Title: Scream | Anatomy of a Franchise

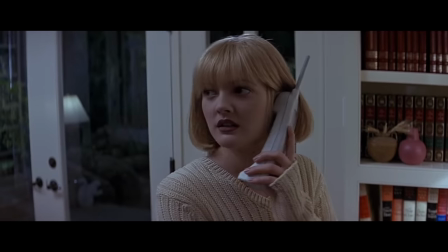It makes her feel more alone, more vulnerable in the open space,
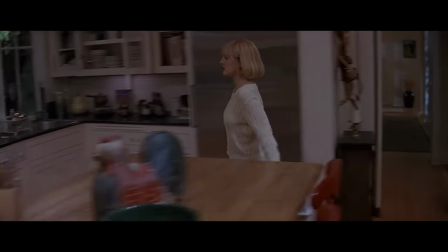prey in a barren field waiting to be slaughtered by an unseen predator that we know is watching and playing a game for his own amusement.
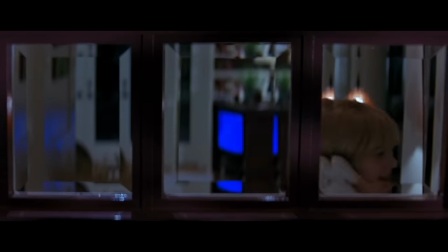Having Casey casually walk through the house on the phone, playfully talking with her killer before she realizes the severity of the situation,
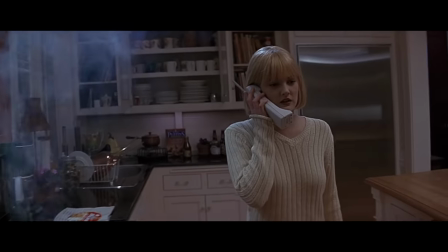adds both a feeling of building impending dread, but also gives us time to understand the physicality and layout of this space.
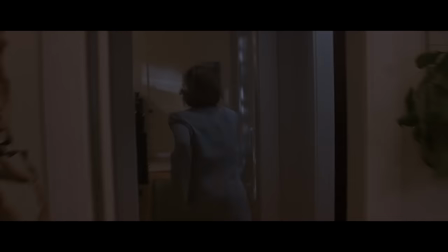Without that, we don't know where people could be hiding, and thus would not feel the tension that we later do in the chase.
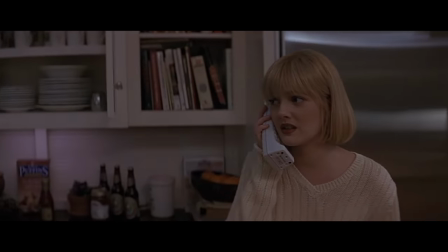The gliding camera cycling through the same rooms adds a certain rhythm to the scene as well.
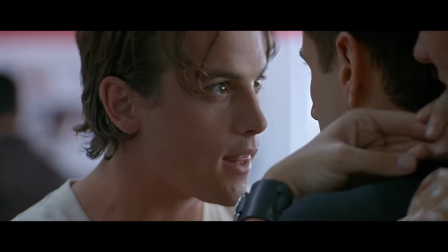And on top of that, this scene not only sets up the film, but directly sets up or gives away its ending depending on how you look at it.
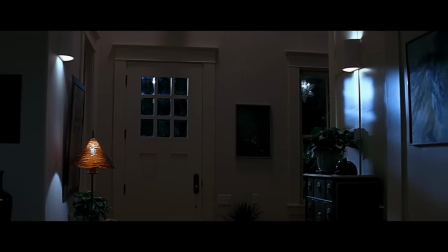The last trivia question of the game that Ghostface plays with her on the phone is, "Which door am I standing at?"
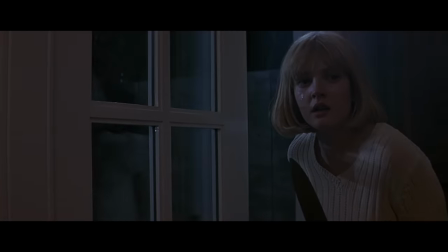He tells her that if she picks correctly, she will be allowed to escape with her life. But she seemingly makes the wrong decision and is killed.
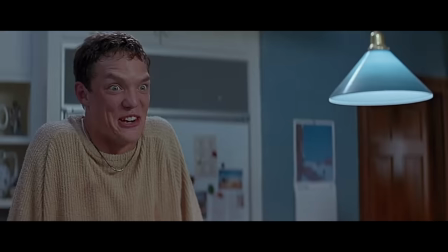There are only two doors in the house that we are shown that lead outside. However, we later learn that there are, in fact, two killers working together.
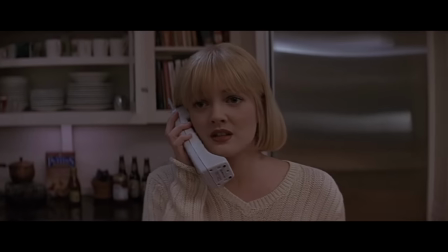Their game with her has been rigged. We can just assume that as the viewer. She would never be allowed to leave this situation. And thus, through that, we can presume the question leads to evidence of where the ending will go.
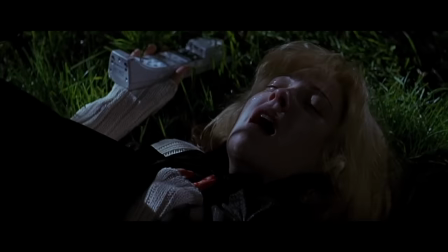If we examine that before it is ever revealed, it's small,
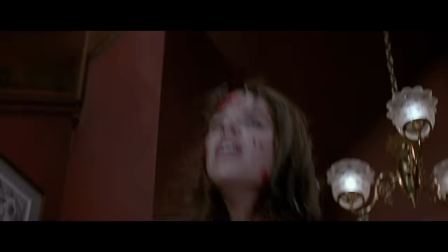but those kinds of details are crucial parts of good mysteries that are often overlooked in the writing process.
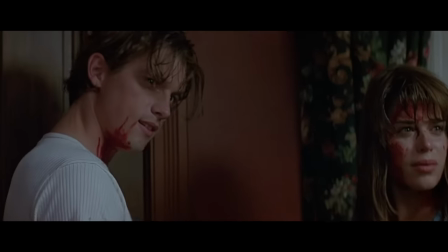Mystery films are often frustrating experiences to me, because the filmmakers don't want you to figure it out before they give you the final answer.
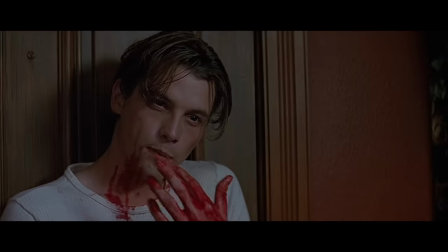But to do that, they withhold crucial information and clues to keep you in the dark and make it impossible for you to really deduce what is happening here,
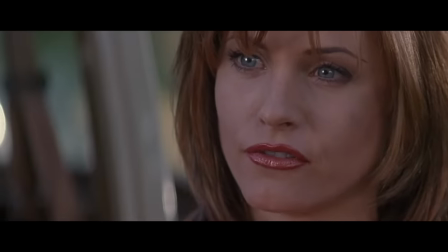which many of the later Scream films are very guilty of.
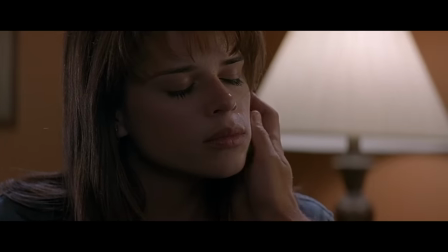This first one is one of the only ones that actually functions as a proper mystery story that you could plausibly figure out before the final revelation,
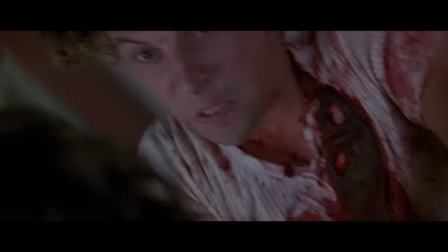and I think is one of the things that has resulted in its longevity in pop culture.
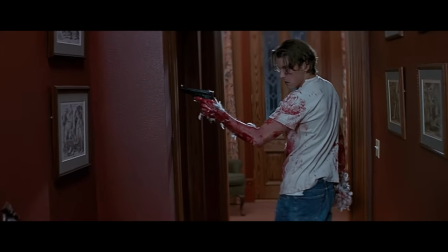It's actually kind of amazing to watch how much Craven grows as an artist throughout his career.
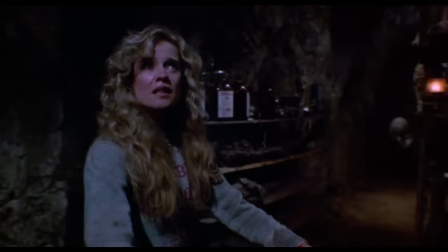The Hills Have Eyes Part 2 was only a decade before this, and it is just an all-around awful film that is just about as clunky as something can be.
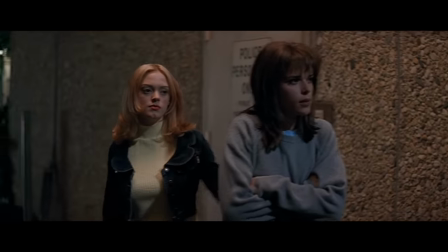But here he has leveled up and excelled to a new place within genre storytelling.
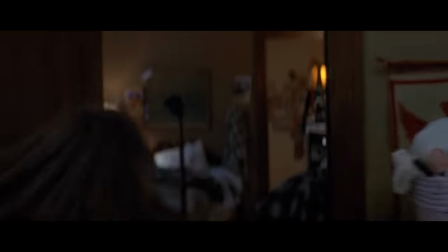And in that mindset, this technical mastery of horror continues to be the ethos and design of the rest of the film.
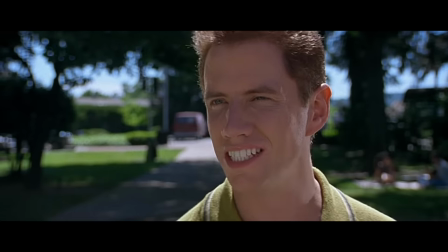Something that is not often given as much credit as it deserves in my opinion, is just how much of the early franchise under Craven's direction took place in the daytime.
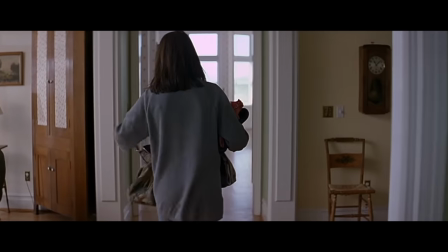All too often, horror cinema relies on it being dark to artificially add spooky to a scene to make up for a lack of craft.
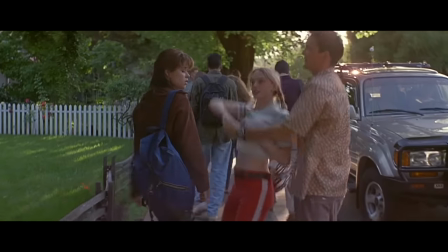It takes genuine skill, intention, and practice to create something this tense in a well-lit environment.
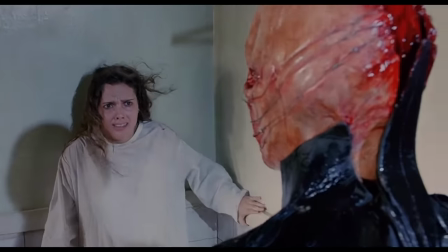All you have to do is compare the Cenobite scenes in the original Hellraiser to their new entirely shrouded in
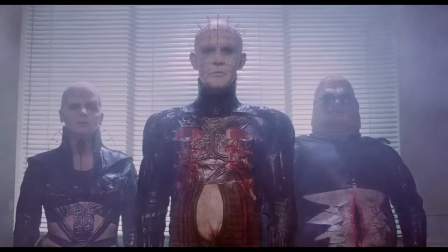blackness outing last year to see how much things have changed and how people are afraid of turning on the lights.
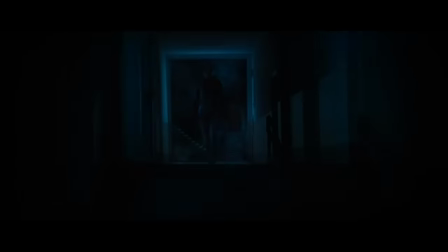You can't see a damn thing that is happening in that film most of the time, which frustrated me and made me not really enjoy it very much. A similar complaint has been very recently lodged against the new Pet Sematary film.
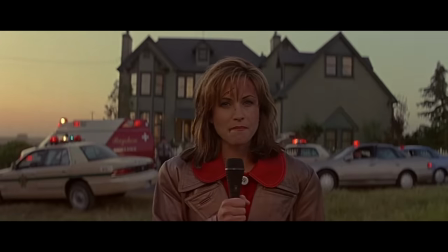And I think that Scream went out of its way to always have a bright color palette, which is something that should be commended.
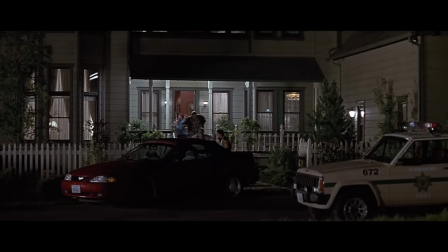Even the few nighttime-based scenes are luminous.
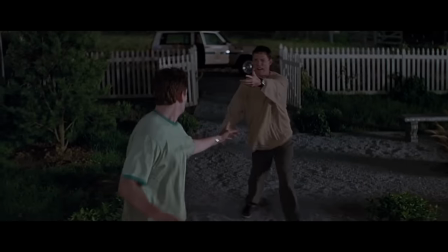There is never ambiguity as to what is happening in a shot, which is important, as this franchise clearly prides itself on its impeccable visual presentation.
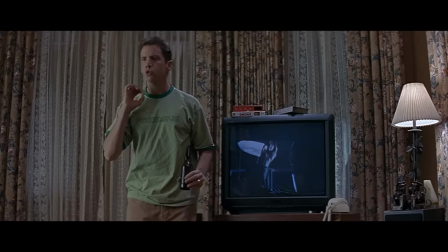Scream, of course, is also, as we said, known for the meta-elements that Williamson incorporated into the script.
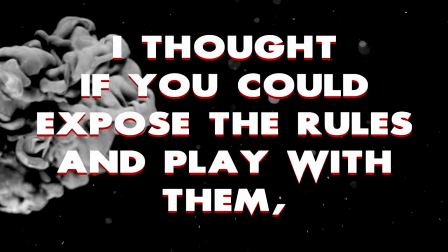He said on the process of writing that original draft that, "I thought if you could expose the rules and play with them, then the audience doesn't know what they're going to get.
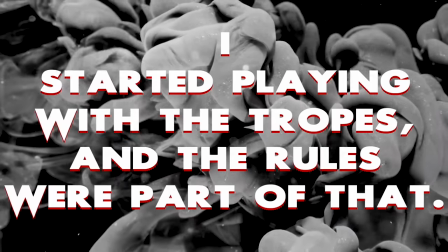Suddenly they're on edge. I started playing with the tropes and the rules were part of that."
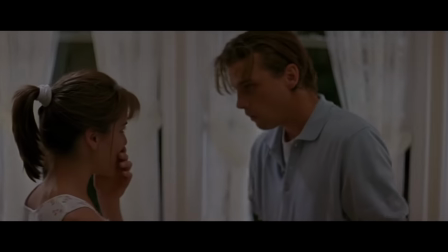And this whole thing goes beyond the dialogue about scary movies.
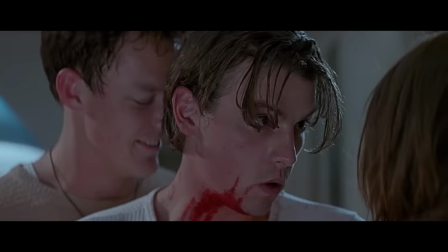That is a given, as the killer Billy's obsession with horror movies permeates every aspect of this and dictates the tone of the film.
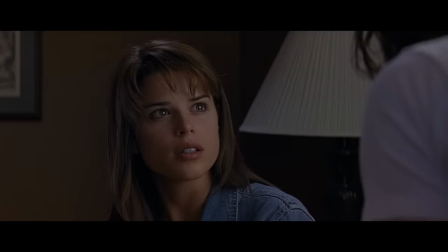Even his last name of Loomis being an extension of that, and is one of the only times I've not hated a referential name in a movie.